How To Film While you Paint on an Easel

But I needed to be able to record many hours of painting time and then take that footage into editing software to create both time-lapse videos and real-time tutorials. My next camera purchase was this Panasonic camcorder.
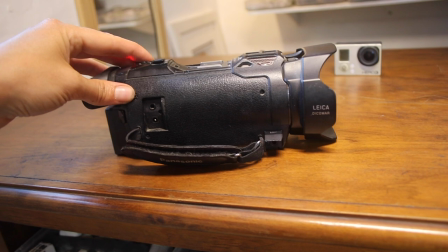260s
And I'm really happy with this camera. It has served me well for a couple of years now and I'm still using it to film lots of things. And I'm about to switch to this now, so that I can show you this camera, my newest one that I'm filming with right now. So I'm now filming using my Panasonic camcorder that I just showed you. But more recently, I've upgraded to this DSLR made by Canon. And I bought this to replace my very old DSLR, also made by Canon. Now the older ones didn't film video, it was just for photographs, whereas this one does both. And it also means that I can make use of my lovely Canon lenses on this camera.
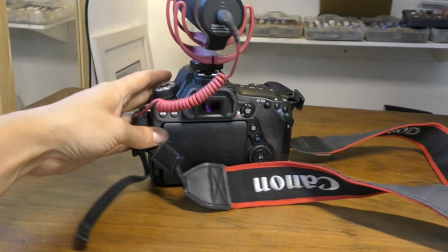314s
I love the image quality that you get with a good camera like this, but this is by no means the newest model on the market.
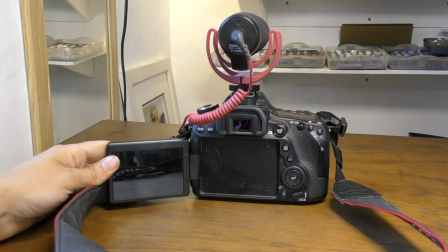322s
I usually buy refurbished models second hand and for this camera and for my Panasonic camcorder I think I bought both of those second hand for about £500 each. Now this video is not really about cameras because there are hundreds of cameras on the market and it really just depends on what your budget is. So I suggest that if you're looking to buy a camera, decide on your budget first and then do lots of research within that budget. There's tons of information online about all the different cameras. And if budget is an issue, then consider buying second hand from a reputable dealer. I've done this all along and I've always ended up with slightly better gear than I could afford brand new. There are literally hundreds of things that I could talk about relating to filming your work but in this video what I wanted to focus on most was the actual physical positioning of the camera while you work. But if filming is a topic that interests you then leave me some comments below this video and I'll do my best to continue on this theme in my next video.
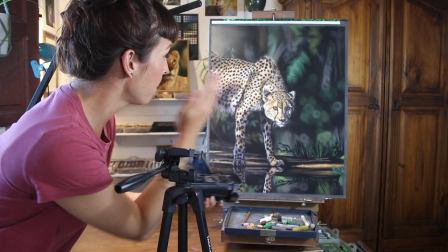398s
So how do you position your camera to get the best view?
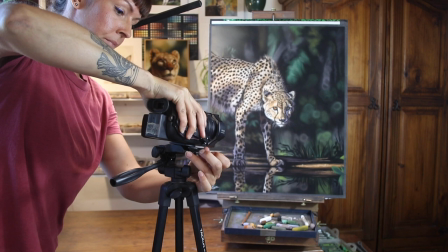403s
Well for years I've used tripods and they're great but in a smaller studio like mine,
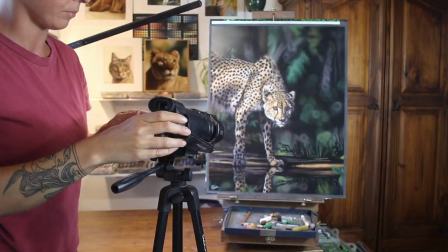412s
tripods are just another thing to trip over and bump into. I want the viewer to be able to see exactly what color of pastel
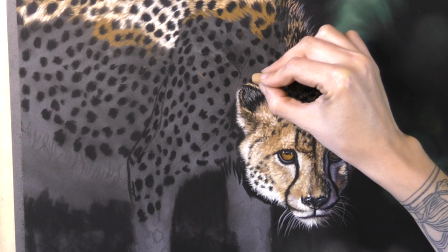421s
I have in my hand and to clearly see every mark that I make.
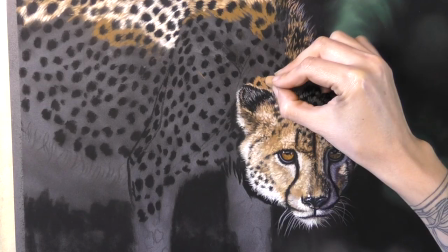426s
So as a right-handed person, that involves me putting the camera on my left.
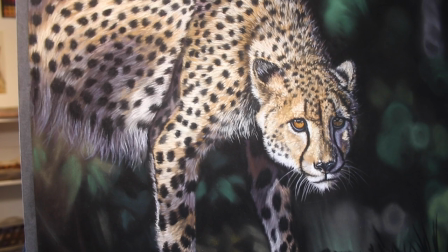431s
Now, if I put the camera really far to the left, that means that my picture is really skewed.
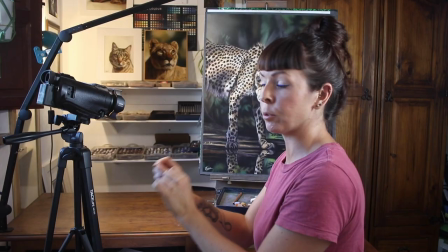440s
The perspective looks terrible in the footage.
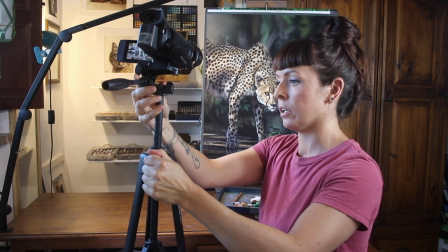443s
I found that the sweet spot is to have the camera slightly higher on
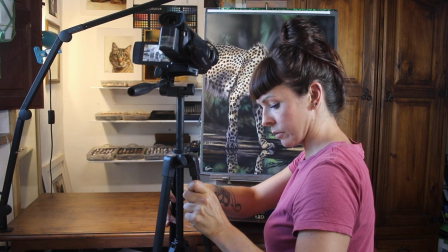450s
the tripod and almost looking over my left shoulder.
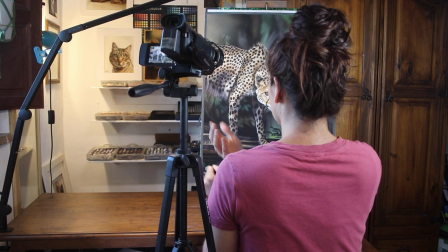456s
So as close as I can get the tripod to me and really looking over my left shoulder.
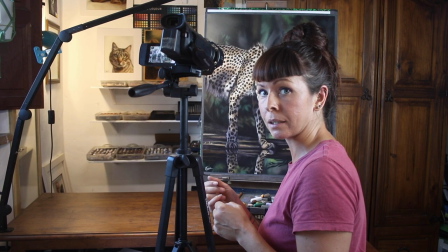462s
It's really like letting the viewer peep over my shoulder while I work.
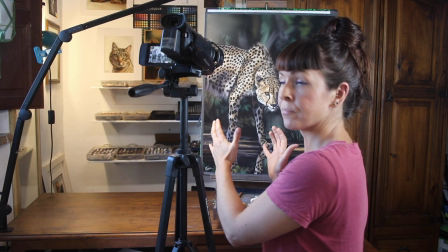466s
I've had to get used to working slightly off-center to my work and to also bear in mind
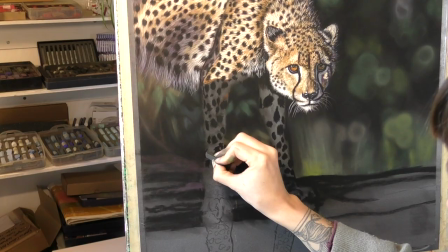473s
not to put my head right in front of the camera but these are things that I've gotten used to.
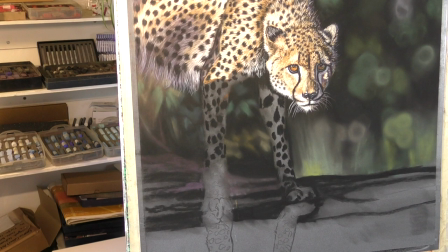480s
Now inevitably you might see the tip of your head pop into the footage the odd time.